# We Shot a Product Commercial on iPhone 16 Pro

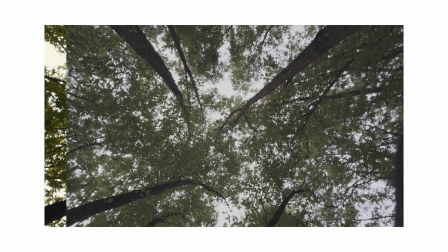4:09 Thanks to the log format, we were able to bring out a lot of detail in post-production, especially when fine-tuning colors and adjusting light.
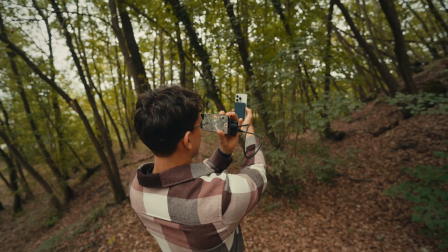4:16 The flexibility it offers in post is a huge advantage, allowing us to push the footage even further in terms of dynamic range and color grading.
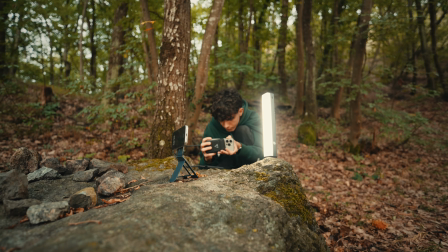4:25 However, one downside we noticed was the zoom camera.
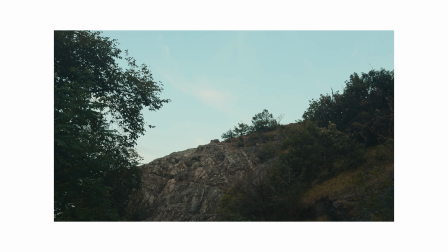4:28 It's one of the features I was most excited about on the smaller iPhone model, but in low light conditions it didn't perform as well as I had hoped.
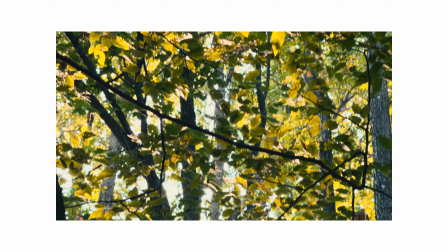4:36 We encountered some noticeable noise, especially when recording in 4K log.
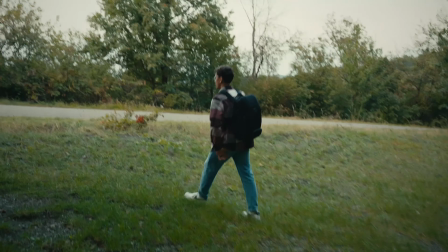4:41 While it's a great feature for well-lit environments, it struggles a bit when the light starts to fade. On the photo side, though, this camera shines. The image quality is excellent, delivering sharp and vibrant shots even at a distance.
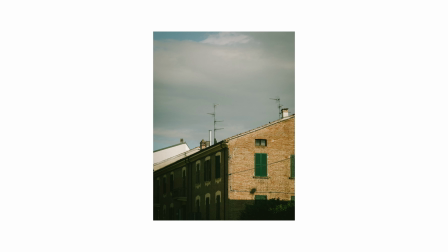4:53 While the video performance in log left us with a few doubts on a professional level,
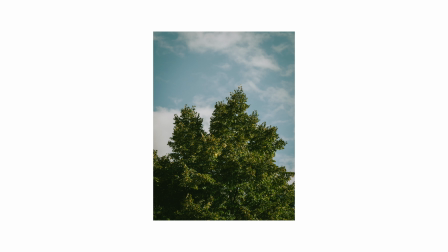4:57 it's important to remember that we are still filming all of this on a smartphone, which, when you think about it,
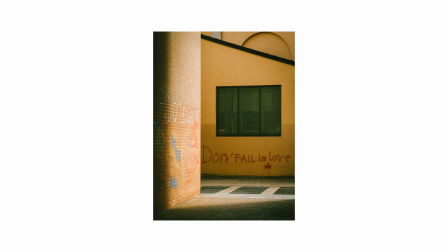5:03 it's pretty mind-blowing. After all the changes we faced outdoors, we eventually returned to the studio to film the opening scene of the commercial.
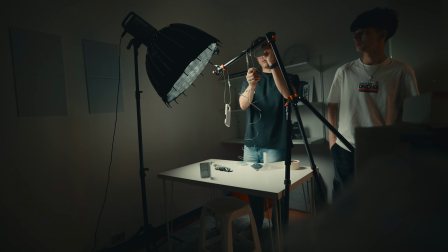5:11 Here, with control lighting, we focused on capturing the more polished shots of the Moft Creator Media Kit unboxing.
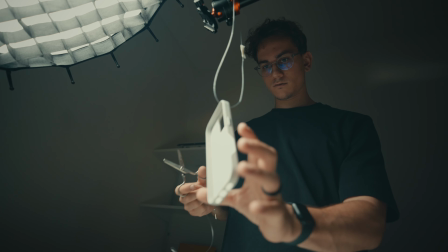5:17 For this, we took full advantage of the iPhone 16 Pro slow motion feature, shooting in 120 FPS to create that dramatic smooth movements.
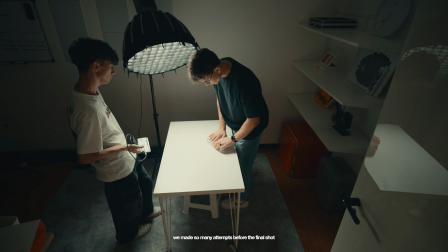5:26 We were inspired by a reel from London by the Way, where he used a similar slow motion effect.
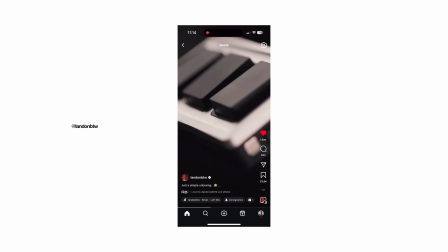5:30 Our setup was far from high-tech. We used masking tape and transparent threads tied to a tripod to make the accessories appear as if they were floating.
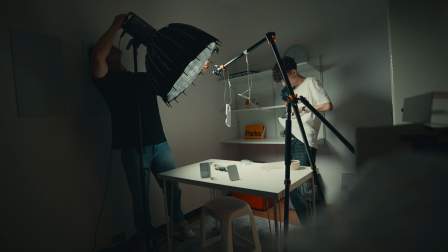5:39 It was a very DIY approach, but the iPhone slow motion mode made the final result look far more professional than the setup might suggest.
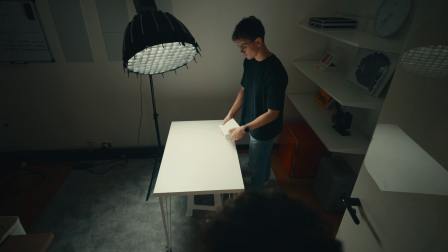5:47 This transition from the clean control studio environment to the rugged forest really allowed us to showcase the iPhone's versatility.
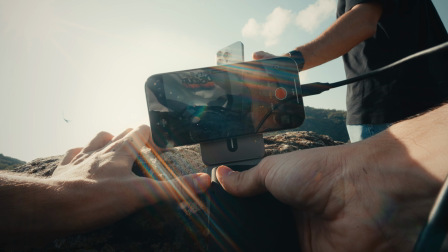5:53 Speaking of the iPhone's new features, the addition of the capture button is one that surprised me.
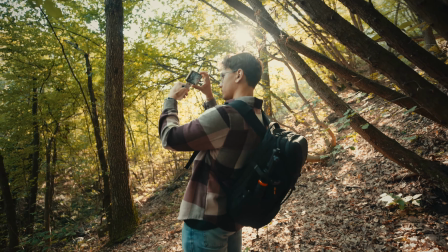5:58 At first glance, it doesn't seem like a game changer, certainly not a reason to buy the iPhone 16 on its own, but in our case, with so many accessories and our hands constantly occupied,
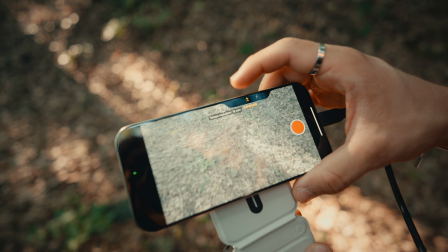6:06 it became unexpectedly useful.
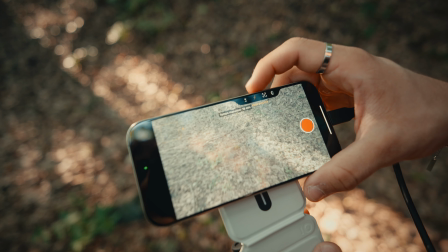6:08 Whether we were adjusting gear or trying to juggle multiple tasks, being able to quickly snap a shot with the capture button made a real difference.
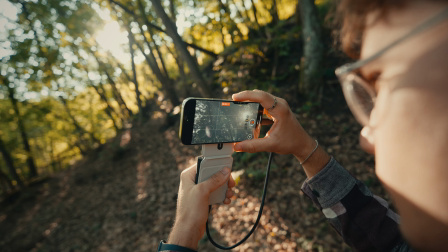6:16 Apple has always paid attention to every detail of how we interact with this button.
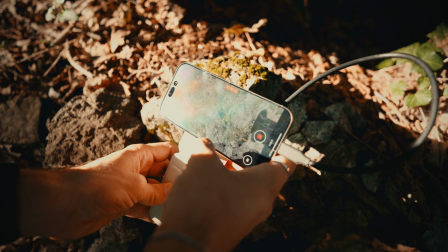6:20 The experience, while at times overly complex since it can do so many things, is visually and physically satisfying.
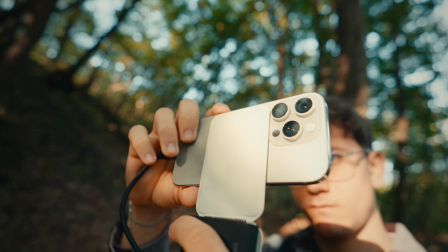6:27 It's those small touches that enhance the overall shooting experience. In the end, the iPhone 16 Pro proved to be a powerful tool in the field.
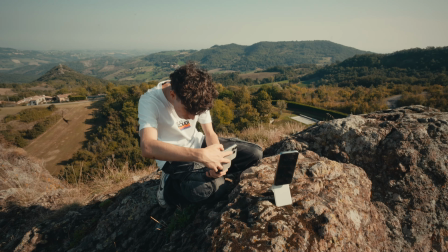6:35 It may not replace all professional cameras just yet, but its performance, portability and ease of use make it an amazing companion for creators.
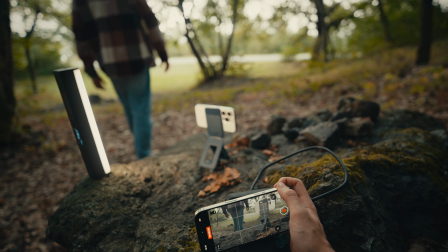6:44 And now, after all this behind the scenes work, it's time to show you what we have been working on.
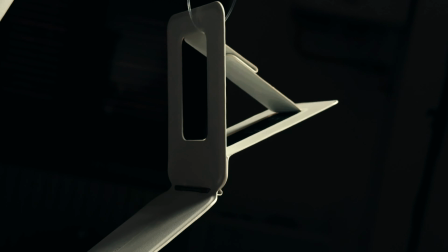6:50 Shorty said she coming with a back, with a pen, with a young coming with a back, with a pen, with a young coming with a back, with a pen, with a young coming with a back,
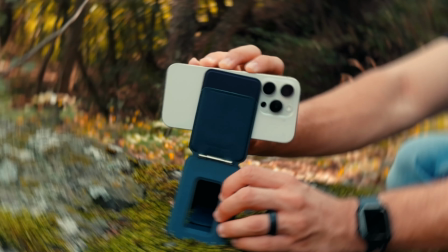6:58 with a shorty said she coming with a back, so young.
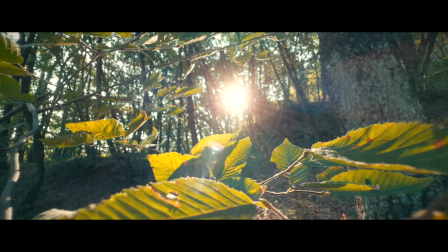7:05 But I don't want no love. I just wanna make the moolah, yeah, the moolah.
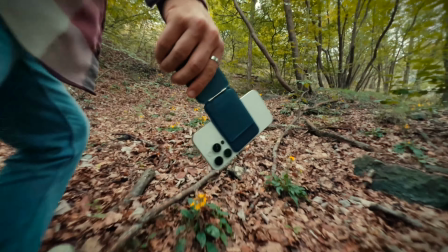7:10 I just wanna make the moolah, come on, show me the moolah.
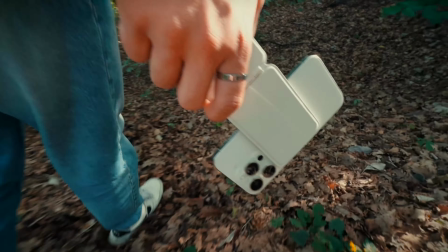7:15 Shorty said she coming with a back, but she's so young, nigga, pull up and over. Now she said she wanna come over, yeah, but I don't want no love.
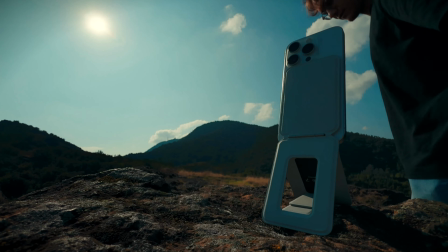7:23 I just wanna make the moolah, yeah, the moolah.
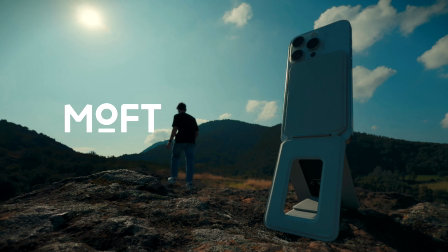7:28 I just wanna make the moolah, come on, show me the moolah, yeah. I don't want no love, you know me, I don't need.
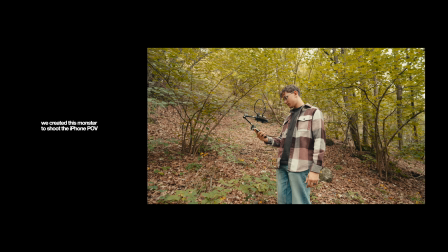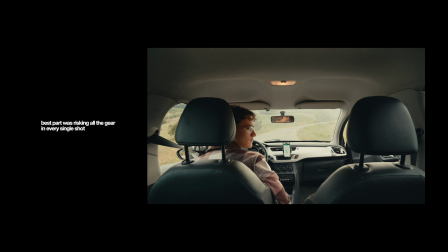7:46 Sì. Aspetta. No.